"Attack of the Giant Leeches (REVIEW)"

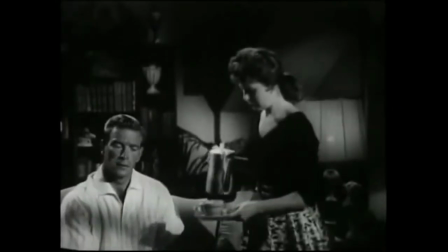(4:02)
If this were pretty much any other monster movie, the monster would have taken the attractive daughter of the scientist,
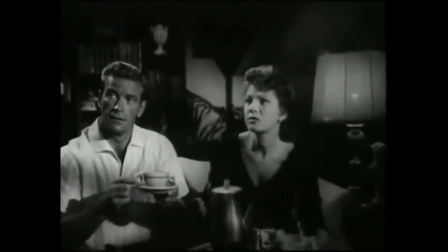(4:07)
because she's actually nice, and so the audience has at least some form of investment in her,
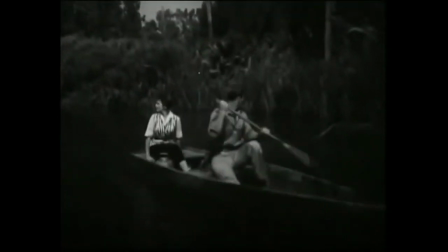(4:11)
and also because she actually has a tie to the protagonist, and so therefore he has a reason to actually be questing to get her back.
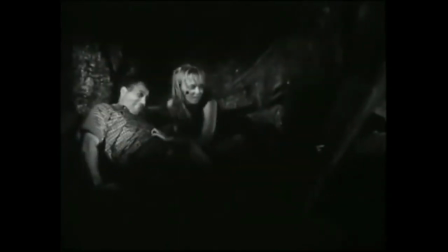(4:17)
But with the character they actually took, I found it hard to really care about her return.
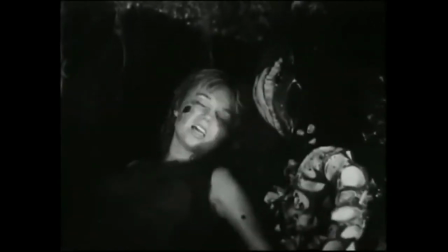(4:21)
Moving on to the antagonists, the giant leeches, they are not actually that terrible.
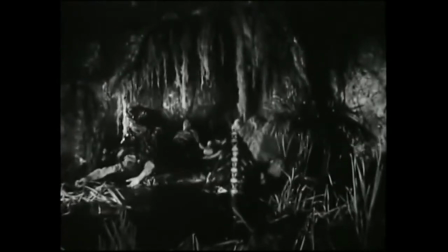(4:27)
Not unlike the movie is so short that you don't really get a chance to think about how bad it is,
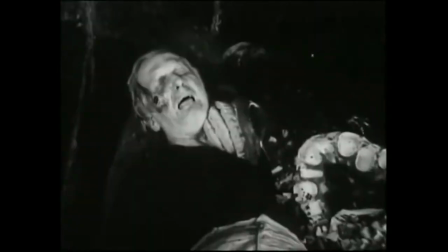(4:31)
all scenes with the leeches are so dark and so brief that you don't really get a good look at how bad they probably look.
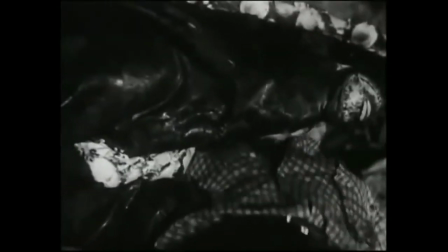(4:37)
Keeping all exposure to monsters in a horror movie dark and brief is a tried and true technique.
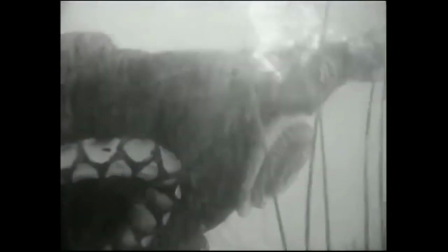(4:42)
It covers a multitude of sins and allows a costume that would usually be met with ridicule, instead be supplemented by the imagination of the viewers.
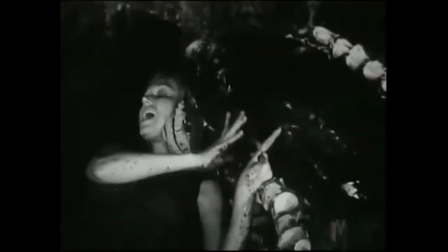(4:50)
They at the very least look leagues better than the bird in the giant claw, and honestly as far as B-grade sci-fi horror films go, they're not that bad.
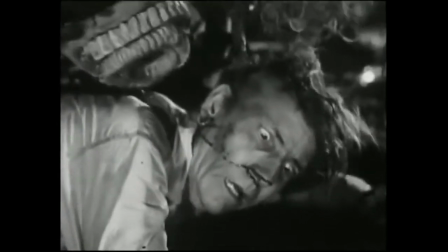(4:58)
This scene where it's sucking a victim's blood out of its ear is kind of terrifying, so I give the giant leeches in Attack of the Giant Leeches a resounding thumbs up.
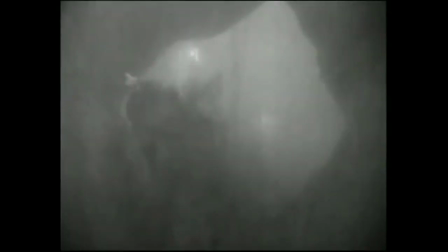(5:06)
And also further in the film's defense, we do get some fairly ambitious underwater shots, which can't have been easy or cheap in the 1950s.
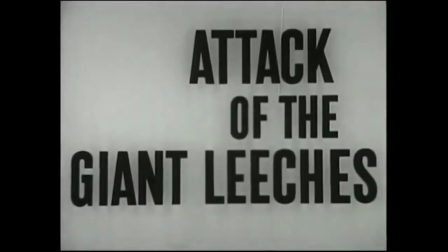(5:15)
So overall, Attack of the Giant Leeches,
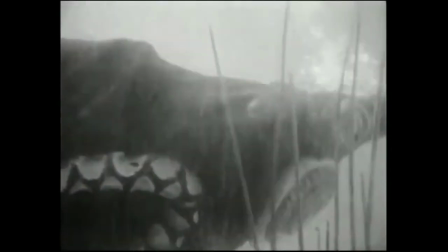(5:17)
a generic B-grade sci-fi horror film which only really distinguishes itself in the bizarre choice of having the antagonist kidnap a character no one cares about.
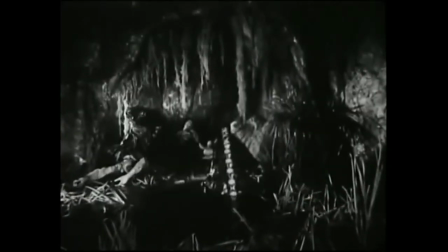(5:26)
It's far from a good movie, and if you really want to see a good movie about a monster in a swamp, go watch Creature from the Black Lagoon. I really don't suggest anyone who's not already into the genre of sci-fi horror to bother watching this film.
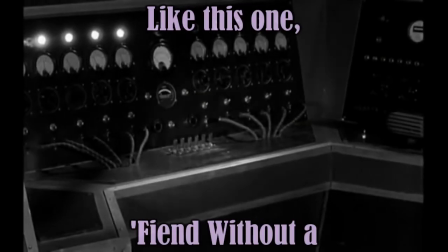(5:39)
There's just a menagerie of sci-fi horror films that are far better that really should be your first choice.
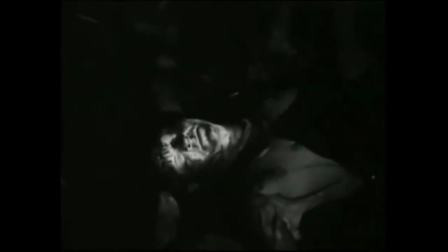(5:44)
But on the other hand, if you're like me and you're already hooked on the sci-fi horror genre and you don't mind having a movie that's just pretty brainless but fun, then this one,
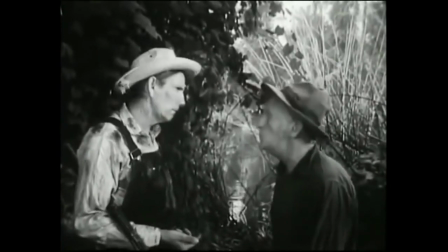(5:53)
generic as it is, is mercifully short and does have some good monster scenes. Thanks for watching, and as always, until next time, I have been and still am Grim Grindle.